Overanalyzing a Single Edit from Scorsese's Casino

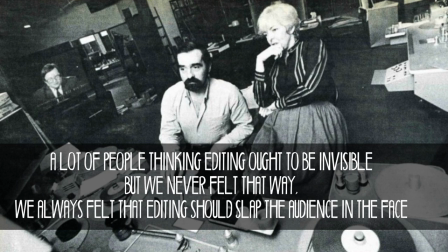(0:00)
A lot of people think editing ought to be invisible, but we never felt that way. We always felt that editing should slap the audience in the face.
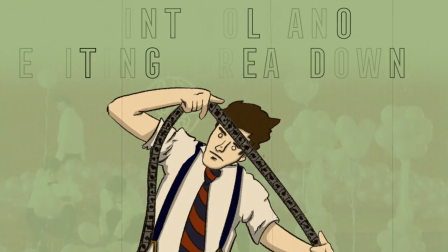Hey everybody, my name is Nick. I'm a director living in Taiwan. And recently I've been working on a few narrative short films. And I've really had to explore the question, once again, of what makes a good cut, or what makes a good edit.
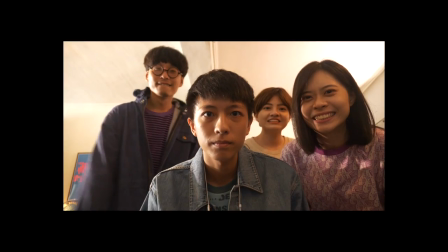(0:30)
another way to ask this question is why cut here instead of here and there really isn't an answer that's the art of editing there's lots of different ways to do one thing but there are some general
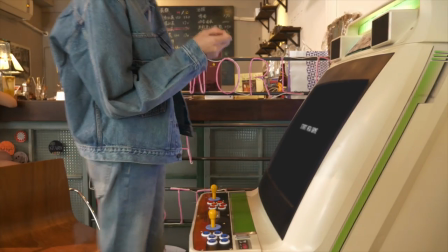(0:43)
guidelines that you can follow like maybe you've heard that you should always cut on action or
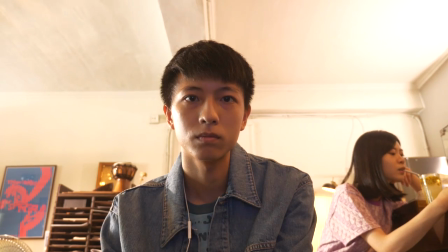(0:48)
you should cut on a 45 degree angle or more or you should cut to a shot with a different focal length Those are technical guidelines that help mask a cut or make it smooth and,
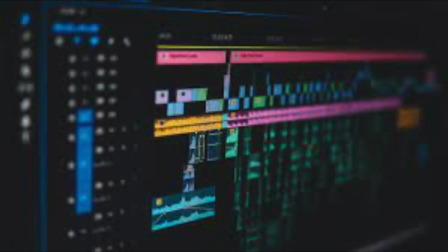(1:02)
you know, generally what's deemed technically correct. But I'm thinking in a more abstract way.
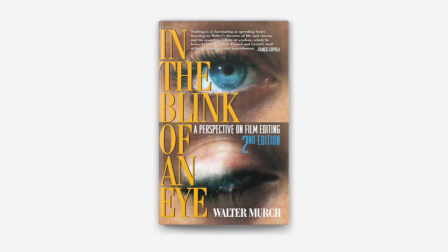(1:09)
So Walter Murch wrote this book called In the Blink of an Eye and he created something called The Rule of Six. And he wrote down six things that you should consider when you're making a cut.
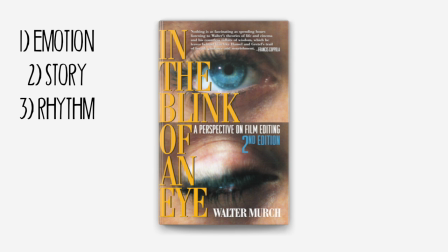(1:21)
And they go this order emotion story rhythm eye trace three-dimensional space and three-dimensional action
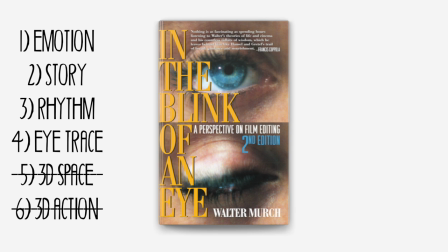(1:30)
now the less important elements in the list should be sacrificed to preserve the elements at the top of the list so for example you shouldn't make a cut preserving the audience's understanding of 3d space at the expense of emotion or story or even rhythm and i always refer back to this list i love it because it does bring me a little closer to this understanding of what makes a good cut in this abstract way.
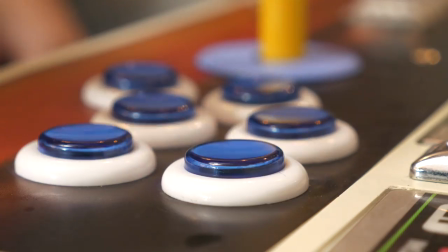(1:54)
Like why not have a one-take scene? Why include multiple angles at all? Why bother with the cut?
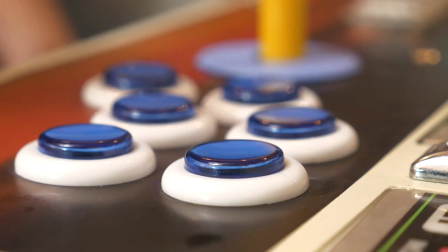(2:00)
Oftentimes the reason we do it is because it increases our understanding of everything on this list.
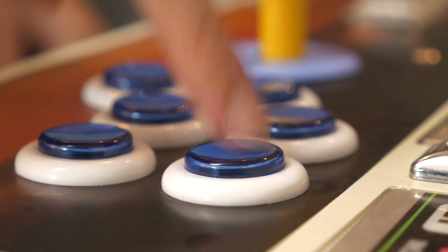(2:05)
We make the cut because it is the best tool to manipulate the emotions that the filmmaker wants us to feel,
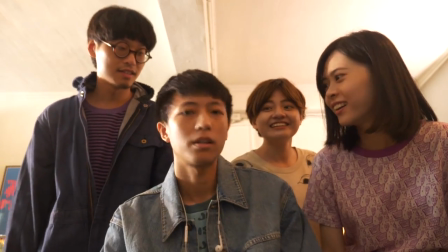(2:13)
or it's the best tool to help us understand the story,
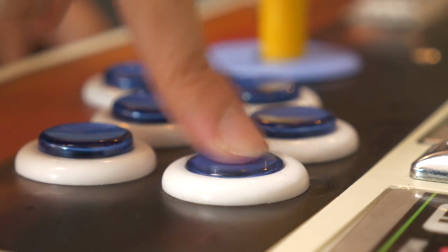(2:16)
Or it's the best tool to give us the rhythm we want of the film and the real reason I wanted to make this video Was actually because I saw a single cut in the movie casino So as I was working on these shorts I tended to go back and watch films that I love to kind of get inspiration and kind of study the editing in those films and one of those movies I was watching was casino and The reason I was watching casino is if you don't know Scorsese's editor is probably the single most famous film editor of all time,
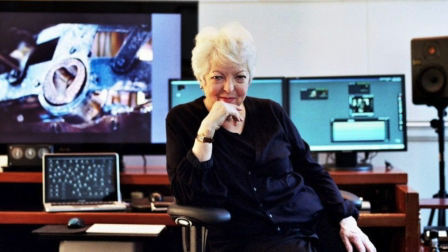(2:47)
Thelma Schoonmaker. She's by far, I would say, the most famous and revered editor in the history of film. So studying how she cuts a scene is, of course, you know, good practice.
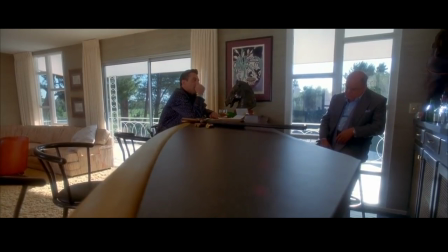(2:59)
But as I was watching Casino, I saw this cut and I thought to myself, what? Why? This happens in the opening of a scene where our character ace is waiting for his unstable wife ginger to show up and he thinks she's gonna do you know
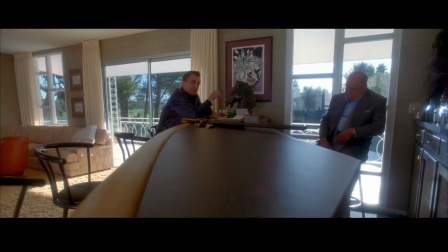(3:13)
something terrible so we get this long wide shot and then it cuts closer in why make a cut here what is the point of this it doesn't really reveal anything new in fact it's cutting in closer so i suppose it's giving us
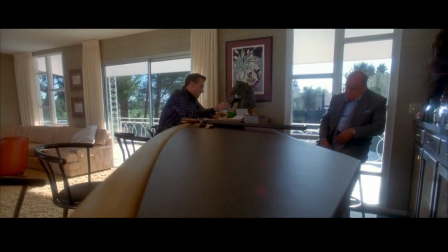(3:28)
a closer perspective on the characters but you know it's not really showing us a different angle. It's breaking the 45 degree rule. It does cut on an action. It's a match cut, so that's kind of good, but it definitely still feels really jarring.
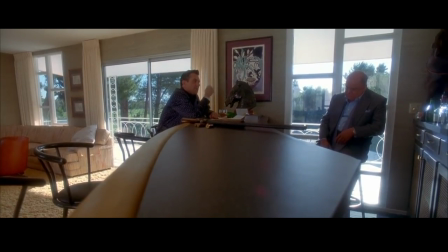(3:44)
It's in the middle of nothing happening, except for this hand movement here, and it doesn't really feel justified.
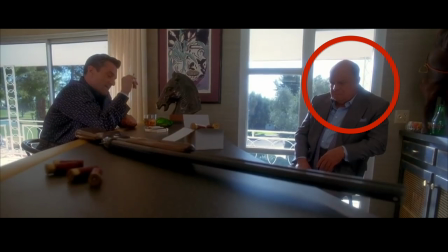(3:51)
Also, you can see this character's head is in a different spot, which adds to the dirtiness of the cut. So why would you make this cut here? Well, the first explanation is that Casino is a three-hour movie, and you can't expect every cut to be exactly perfect.